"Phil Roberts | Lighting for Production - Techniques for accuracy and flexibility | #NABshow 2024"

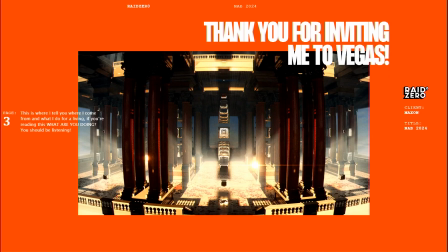Sweet. Okay. Thank you.
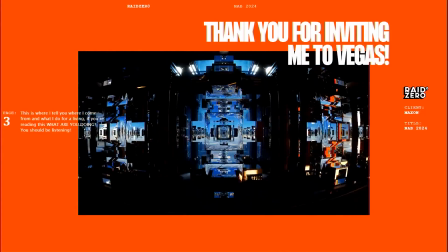So I'd just like to thank Maxon for inviting me out again. Believe it or not, this is my second time presenting.
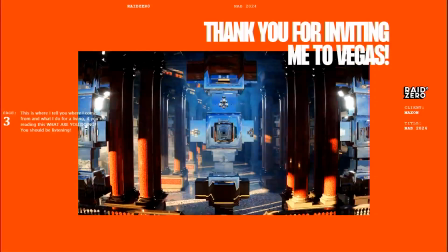Last time I presented my first year in cinema.
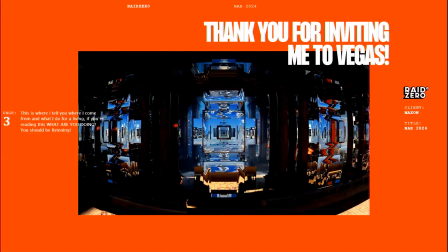And to continue that tradition of those firsts, my presentation today is done solely in Redshift,
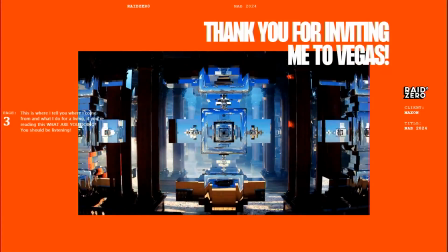which I've been dipping my toes into for the last month, being an Octane user.
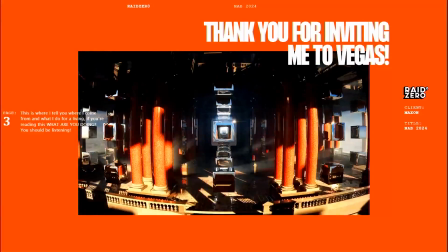So bear with me, and I'll share some things that I've learned along the way, and hopefully you'll be able to pick something up no matter kind of what your level is.
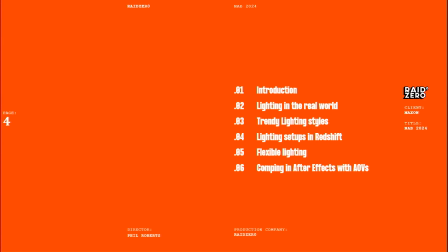So first we're going to talk a little bit about real-world lighting and how that can up your lighting game, and then we'll look into some kind of trending lighting styles that you may have seen on Instagram or Behance,
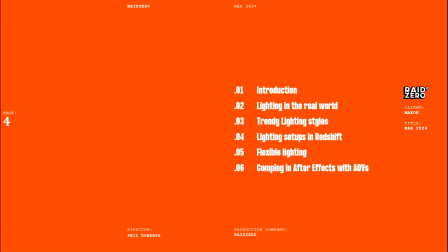or maybe they've been in some treatments for a new job, and we'll jump into Cinema 4D and start lighting, using these as reference, and a few techniques to get some really nice looking renders.
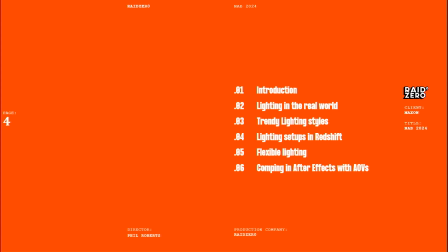After this, I'll show you how to use the AOV multipass system in Redshift, and how it gives you flexibility in compositing. I know it's a dirty word to some people, but trust me, your renders will look so much more polished, and the opportunities that are opened up are infinite, basically.
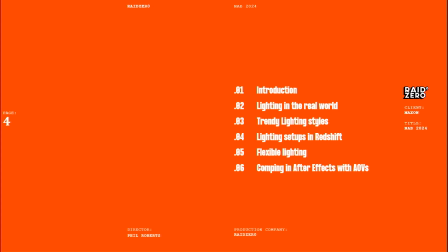So a little bit of background about how I got started.
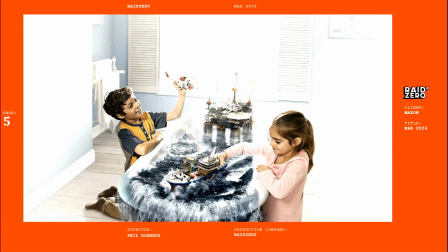I actually started out as a creative retoucher in a company called Taylor James, compositing photography and CG passes.
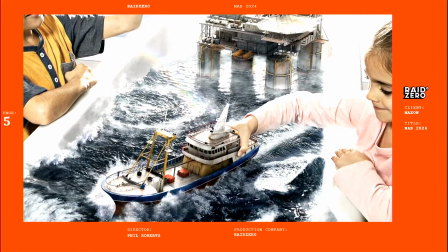So coming from compositing, you have to be very aware of the physics of things, lighting direction,
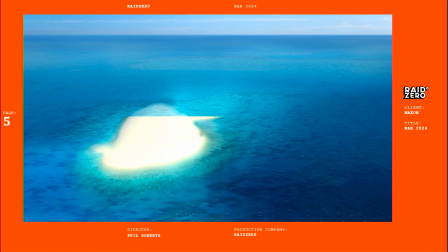scale, depth of field, color correction, the list goes on.
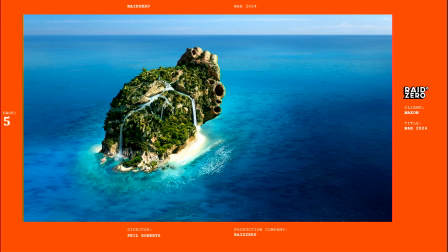All to create coherent images that may be made up of 20 or so different elements.
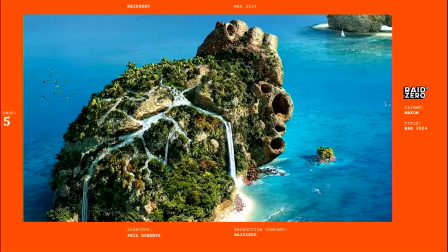This gave me experience in being on set and photo shoots and video shoots,
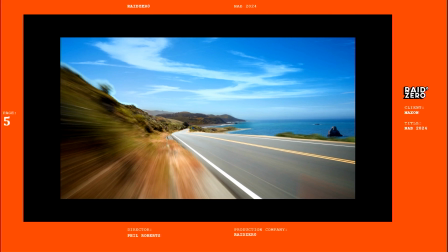where if you're as curious as I am about how something's made or put together, it's definitely like a treasure trove of tips and techniques.
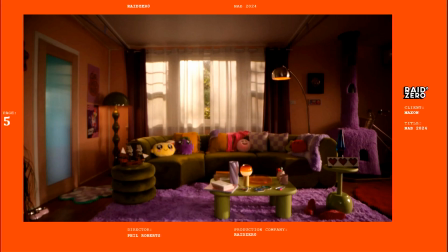This isn't everybody's journey into 3D, but I feel like studying real-world techniques of photographers and videographers will definitely help you in 3D.
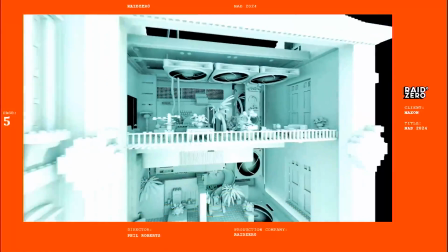So here are a few examples of real-world lighting that I
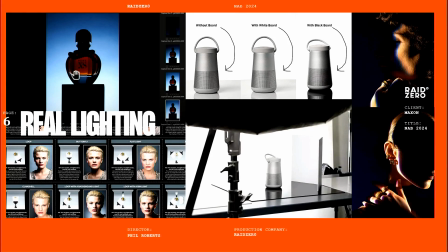just grabbed off Google that kind of demonstrate some of the techniques I'm going to go over today in cinema. So if you look up on the top left there, it's kind of how they do AOV lighting in the real world.
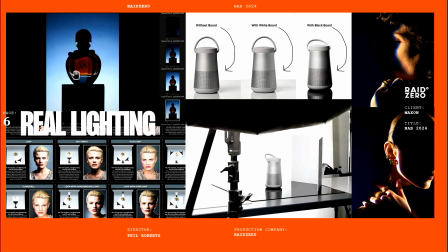So the photographer will set up a lighting setup. So maybe they want to light for the body of the perfume, but say it's also casting light on the lid. So what they would do is then move the lights, and they do a separate,
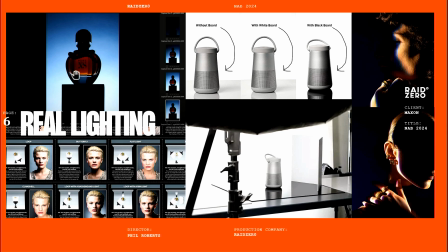completely separate light for getting a highlight on the lid, and then it will be composited later in Photoshop. Now, on the top right there, this is an interesting one where we've got a speaker,
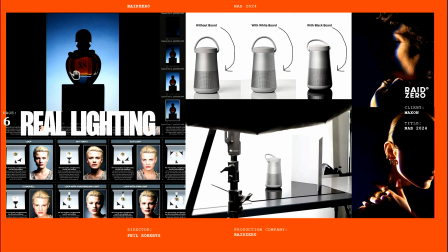and it's kind of like cylindrical, and we want to use the lights to describe a shape of an object, especially when it's product photography. So you see on the left of that image, you have kind of like a key light just lighting it from the side, and it drops off.
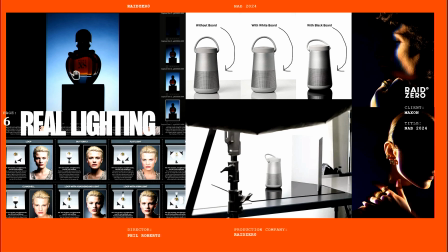There's a bit of shadow going around, and it's describing that shape. It's it feels round because it's dropping off behind. Whereas the one in the middle, they've got a whiteboard reflector on the side, and it's actually flattening that
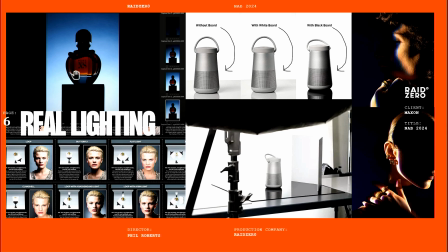cylindrical speaker off, so it doesn't feel as 3D. And then you've got the one on the right hand side where it's really exaggerating the curvature with having a black board on the right hand side. And you can see at the bottom there, like how the photographer's kind of set up his lights.